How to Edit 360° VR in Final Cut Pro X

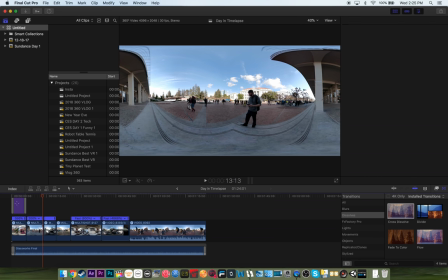[12:26]
And I always like to copy
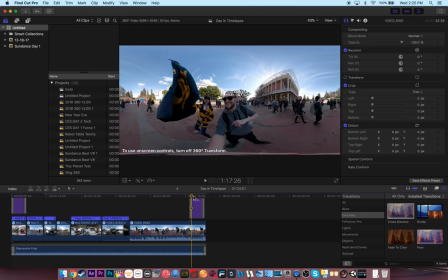[12:29]
Command-C and then Command V and put this over and tell people thanks for watching at the end. Like do that with the text, it takes 2 seconds to do. Thanks for watching.
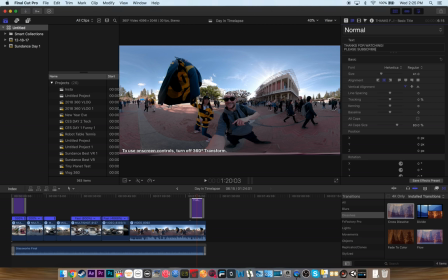[12:44]
Please subscribe. Smiley face. Alright. No need to put Berkeley, that was already in the beginning. And you see how it's warping? That's all due to the fact that I have this selected right here, 360 transform.
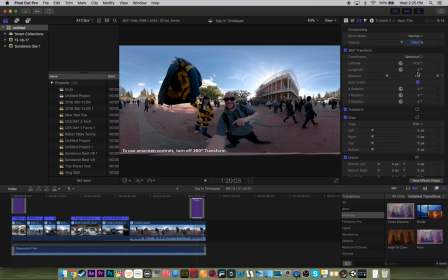[13:02]
And so I'm going to make it go a little bit lower now under latitude. And put it on my chest so that way it pops out a bit more. Another thing that you might want to do with your text, by the way, is do a drop shadow.
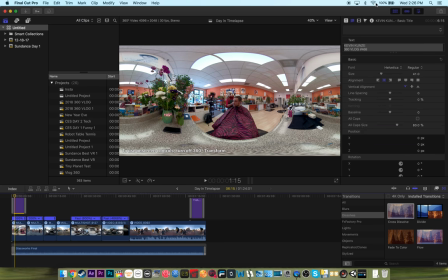[13:15]
Forgot to do that on this one earlier. Go back to it. It's just right at the bottom there. Just makes it pop a little bit more. Alright, now let's do playback. I remember with this up until here.
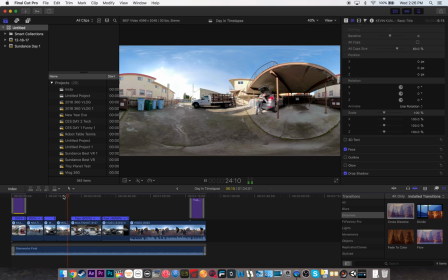[13:27]
It's very cognizant of all the shots. Alright, so I get this stuff.
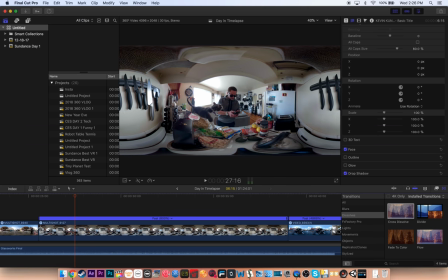[13:32]
I set up the camera really quick there. I'm going to just slightly trim that because I don't like that little setup thing.
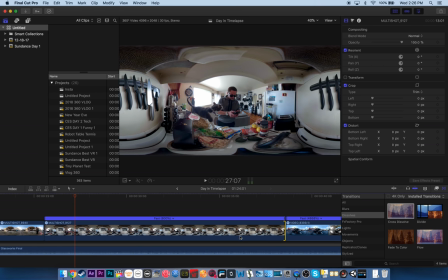[13:37]
I imagine I do it at the end too. And I might just make this a little bit faster.
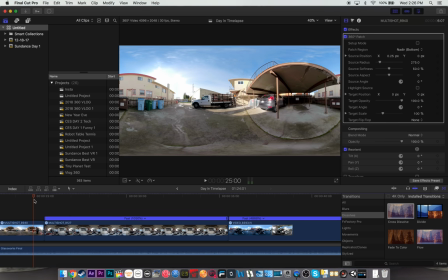[13:43]
So it's under 10 seconds. It's a nice time lapse, but 10 seconds is kind of the max on time lapses.
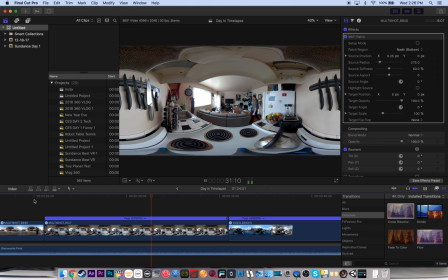[13:53]
Especially if I'm moving it.
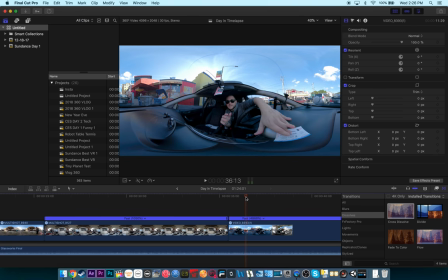[14:01]
Right. Half of that was me talking to the camera. I think I was saying like what audiobook I was listening to. I don't know. Yeah, Fire and Fury. Pretty good audiobook. Highly recommend it. Okay.
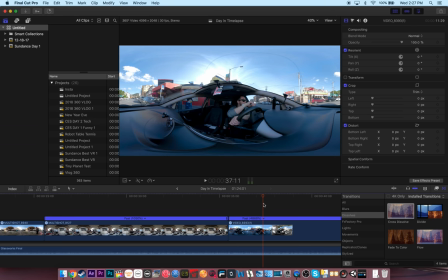[14:12]
I'm just going to trim that beginning part out because it just looks so silly. And hopefully that will speed this up. Again, I'm going to bring this under like 9 seconds. You can see I'm getting the second read by the 35-45 here.
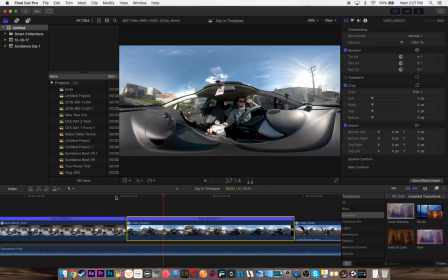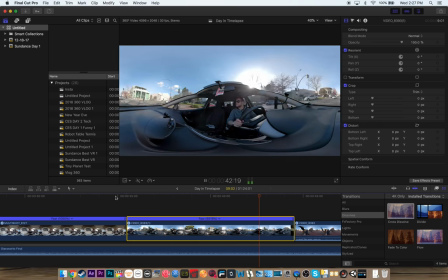[14:37]
Yeah, looking pretty decent.
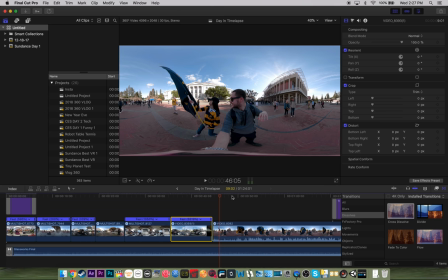[14:41]
Okay, so now for this I need to do a little trim in here. When we were about to do it, somebody came over and was like, oh, what are you guys doing?
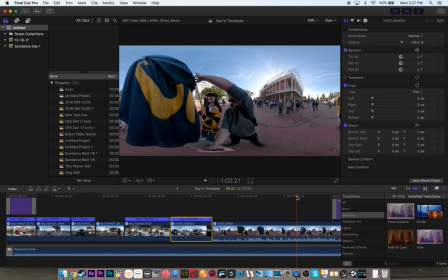[14:48]
And was like, alright, we don't need this. Then she got some on her hat.
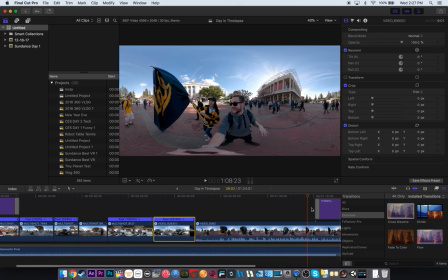[14:52]
It's like, okay, I'm going to do the 360. Okay, so it happens, I think, right around here. That's true.
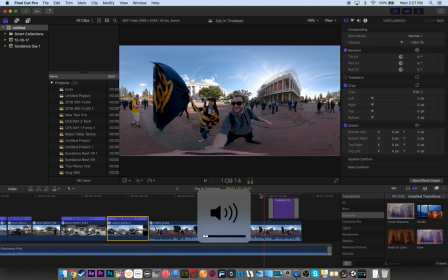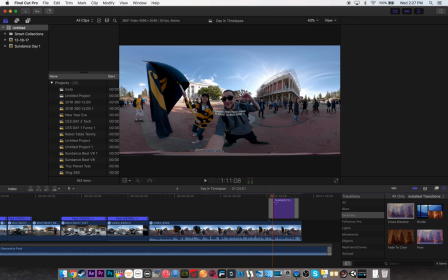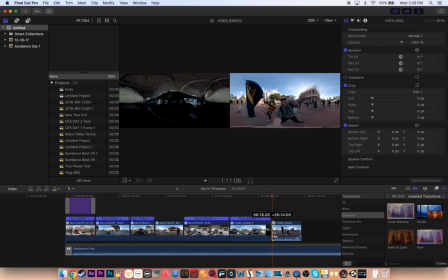[15:10]
We only did it one time because she was busy waving that flag all about.
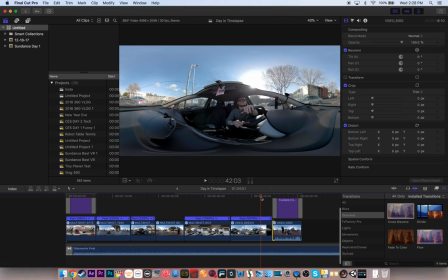[15:15]
So let's see.
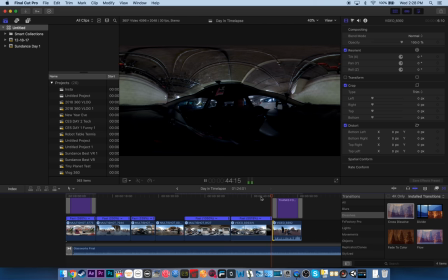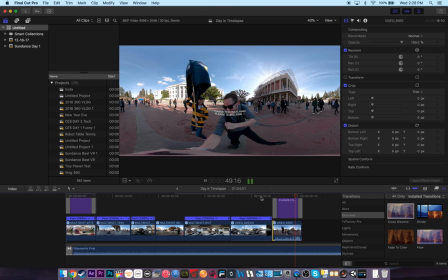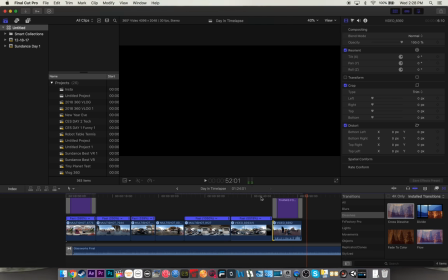[15:27]
Cool. That works for me.
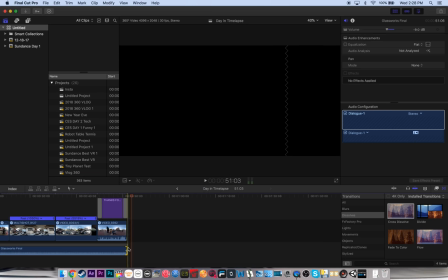[15:33]
Alright, I'm just gonna fade out the audio.
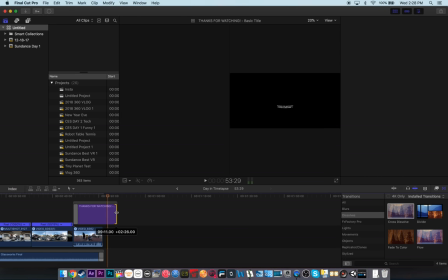[15:38]
Maybe I'll keep this video running for a little bit longer, the text, just slightly, so that way we can transition this out.
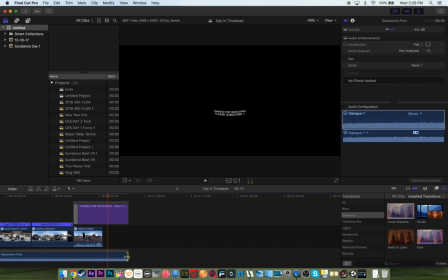[15:45]
By the way, another way you can do that, if you don't want to even drag anything on there, is just pull that over. Pretty genius. Apple's pretty great for making this software. And they include these updates, so if you have Final Cut X already, just know you can do this update.
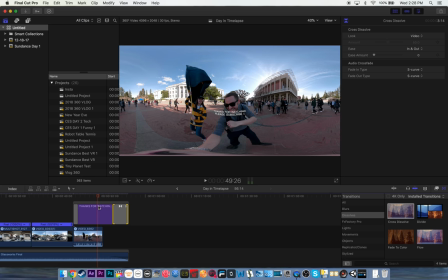[16:02]
So I'm going to have it there until worry about that part, and then I'll start to move. So I'll show you one other trick I do. So you have these tabs here, and they're super helpful for things. So I'm going to hit the latitude one, because that was what I was changing earlier. And now it will save the latitude for there.
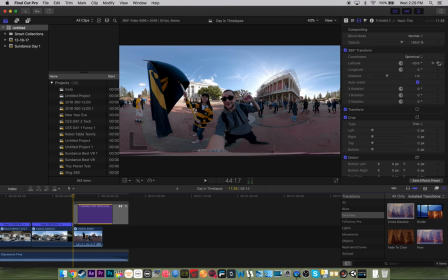[16:21]
I'll do it for the beginning, too. Cool, remembers it.
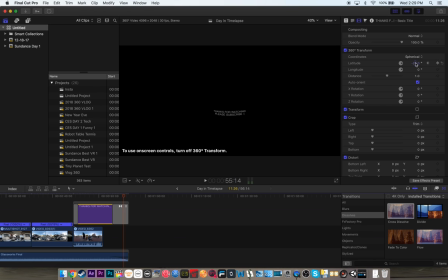[16:26]
By the end, though, I want the latitude to go to the center. I want everyone to see it. So I'm just going to hit 0, and it should jump back right in time for the end.